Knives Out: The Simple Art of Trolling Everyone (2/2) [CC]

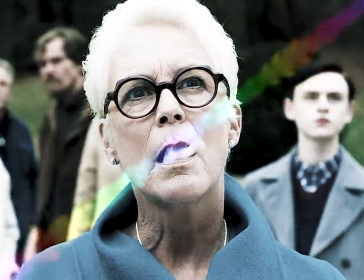Linda drags on her cigarette and Marta raises Harland's coffee mug to her lips, hands obscuring its message until it simply reads, MY HOUSE.
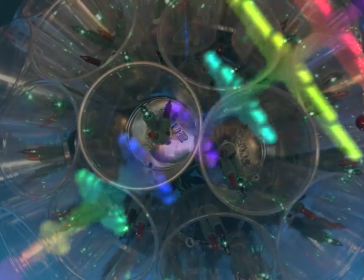The reason this is a bit hard to read thematically is that, well, what the heck is it supposed to say?
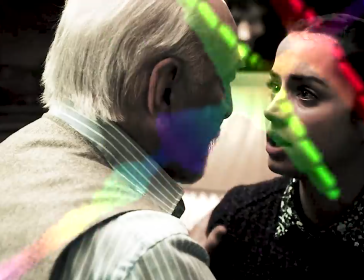Like, even if we assume the film is proposing redistributing the wealth of rich white Americans,
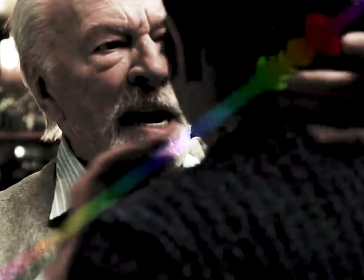which is in itself a bit of a leap from what you can concretely PROVE CHAIRMAN MCCARTHY?
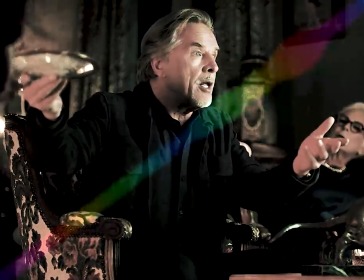It pretty solidly demonstrates repeatedly that money corrupts everyone, even the SJW teen majoring in crypto-marxist post-deconstructuralist cuckoldry studies.
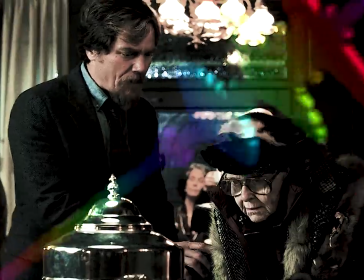So we can't really be proposing that the solution to systemic inequality is to simply take everything from those who currently have and give it all to those who currently have not.
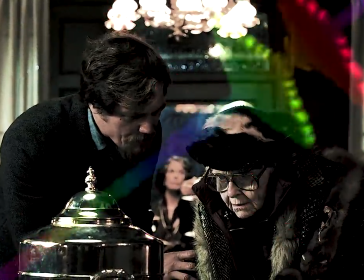I mean, Rian Johnson isn't that cool, right? It turns out the best way to get a handle on the thematically opaque ending is to view it as… trolling.
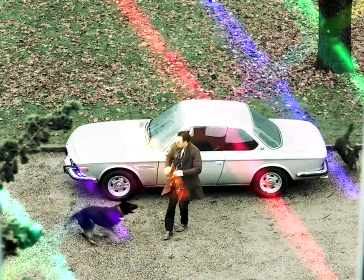Now trolling is a bit of a negative connotation. We've all dealt with trolls at this point, we know how horrible it feels to try to talk to this
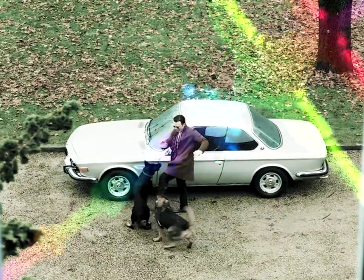infuriating little shit who only wants to piss you off and waste your time and somehow knows exactly all the buttons to push.
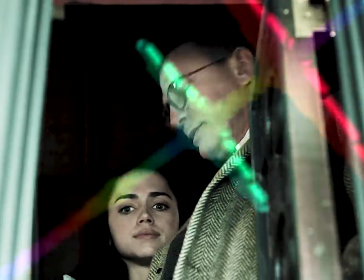But… it also feels pretty amazing to troll somebody.
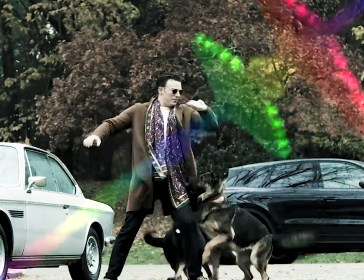Maybe you go on your Facebook where you're still friends with the folks from back home and you post everyone deserves love equally whether you're cisgender, heterosexual, or normal.
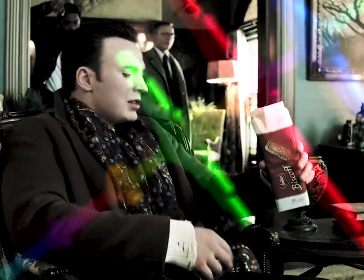Maybe you You see some asshole boomer talking smack about the greatest generation of memers yet to exist by claiming we wouldn't survive in a war, so you pop into their mentions and just say,
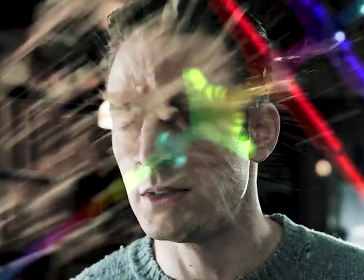ALL TROOPS ARE RUBES, TBH. Maybe you're feeling spicy and you just go on and tweet white genocide is good, actually.
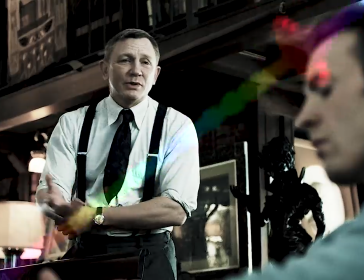It feels good to piss off the people who have the bad opinions, and besides how it feels, trolling also serves a sociological purpose.
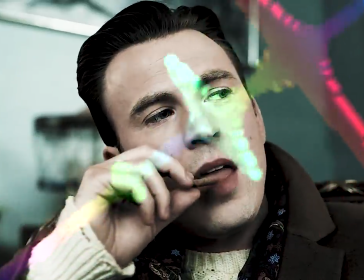Trolling somebody by stating an exaggerated version of your position sorts everybody into the people who agree with your real actual position and therefore don't care,
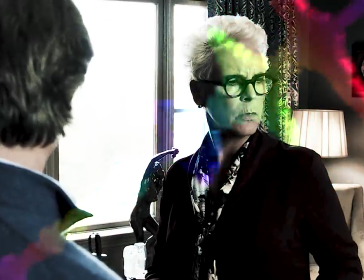and the people who don't agree with your real actual position and therefore get angry at the exaggerated version.
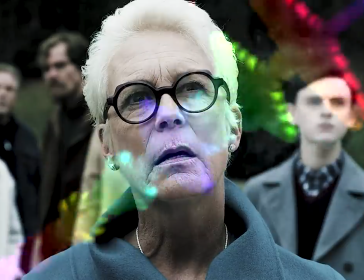What Knives Out is doing with this ending is trolling anybody who doesn't agree with the rest of the film.
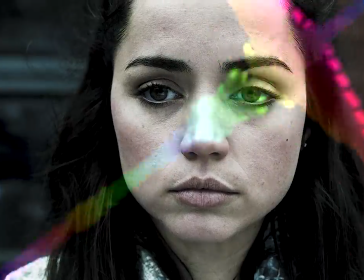If you were watching this and thinking it was good, you will, guaranteed, love the ending.
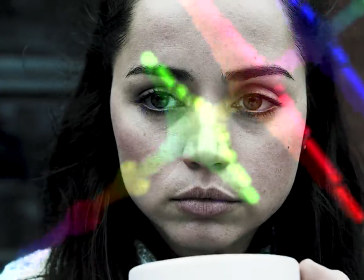But if you were watching along, not connecting with it, disagreeing with the foundational ideas of the film, you'll get mad as hell.
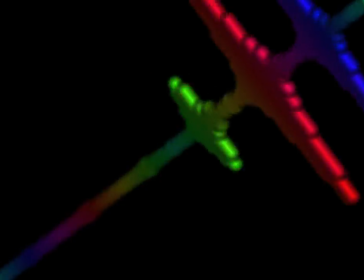Basically, if you were one of the Thrombeys and you were watching this movie, the ending is designed to piss you off specifically.
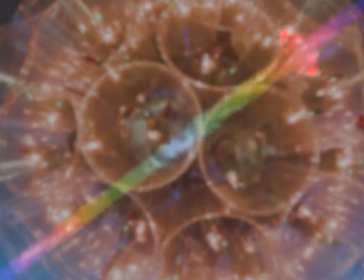It's important to understand that detectives in detective stories are always a cipher for the person writing them.
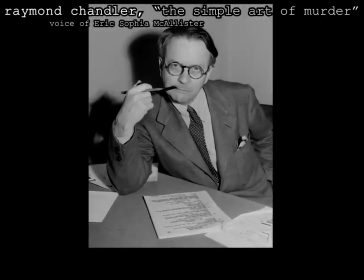The principal dilemma of the detective story is that perfection demands a combination of qualities not found in the same mind.
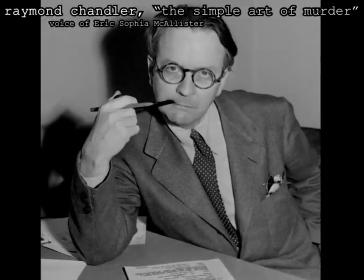The fellow who can write you a vivid and colourful prose simply won't be bothered with the coolly labour of breaking down unbreakable alibis.
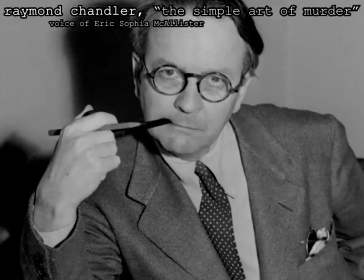If you know all you should know about ceramics and Egyptian needlework, you don't know anything at all about the police.
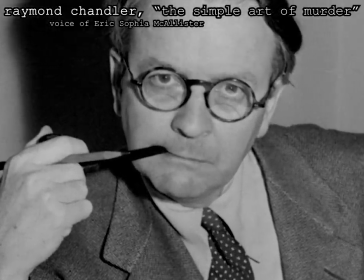If you know that platinum won't melt under about 2800 degrees Fahrenheit by itself, but will melt at the glance of a pair of deep blue eyes when put close to a bar of lead,
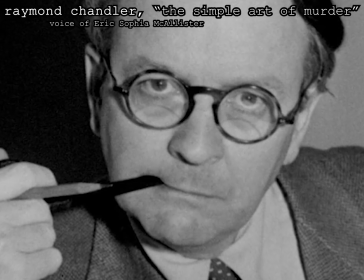then you don't know how men make love in the 20th century. What Chandler is saying here is that men fuck.
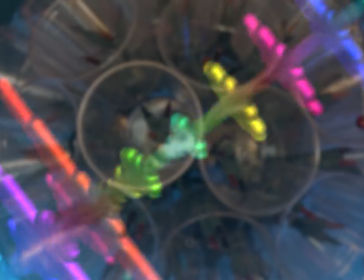What Chandler is saying here is that every detective story is limited by the knowledge of its author, and therefore must be an expression of their blind spots and biases.
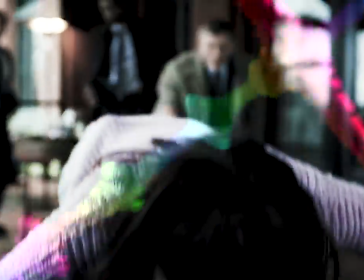Which is why I think it's important that Marta has the fantastical ability of vomiting when she lives.
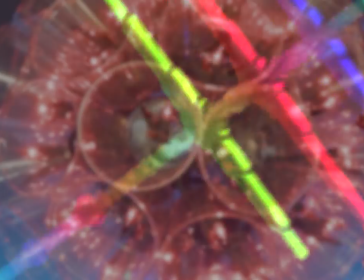It gives the proceedings an air of surreality. This is not meant to be a purely realistic, hard-boiled detective story, hence why I think Chandler would hate it.
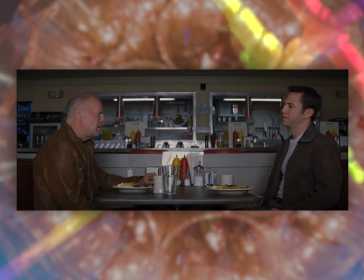In the same way that Looper, another Rian Johnson film, breaks down under scrutiny,
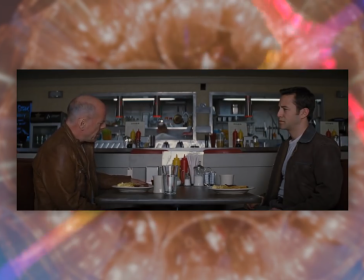the actual murder mystery at the heart of Knives Out can start to feel a little frail when you look at it too closely.
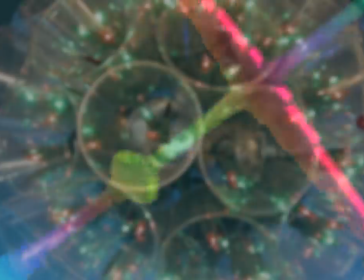But also, just like Looper, that really doesn't matter. The point is that stories are fictional constructs.
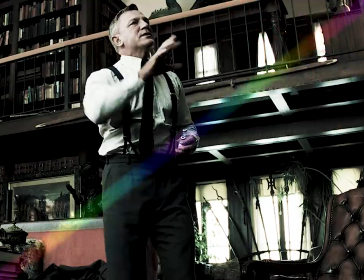Yes, if you lay things out, X or Y doesn't make sense, but ultimately that's all irrelevant because it's fake.
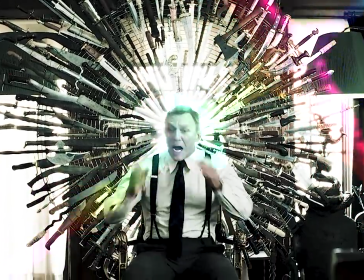Week. Movies aren't real things. Even documentaries are just an authored fiction attempting to depict the fundamentally undepictable.
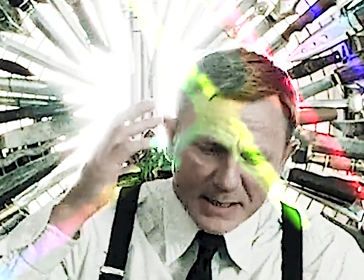Again, drowning in a sea of subjectivity, we've been over this before already.
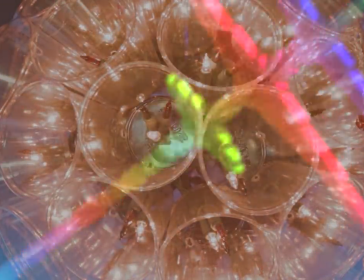With all this in mind, I think we finally reveal Knives Out to be a combination of wish fulfillment and no small amount of shoulder shrugging.
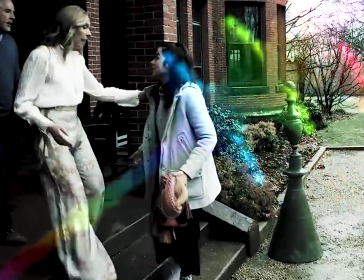There's no doubt that the harassment campaign aimed at Johnson and the actors he worked with on The Last Jedi influenced the creation of this film,
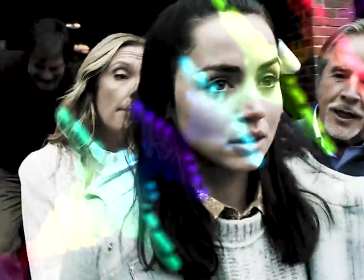but as radicalizing as that experience likely was, speaking here from my own experience,
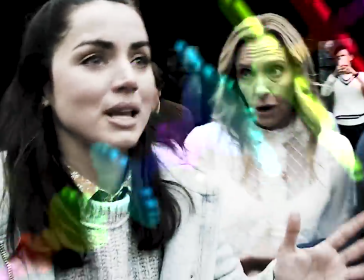I don't think Johnson lands much further left than the typical white liberal in Hollywood.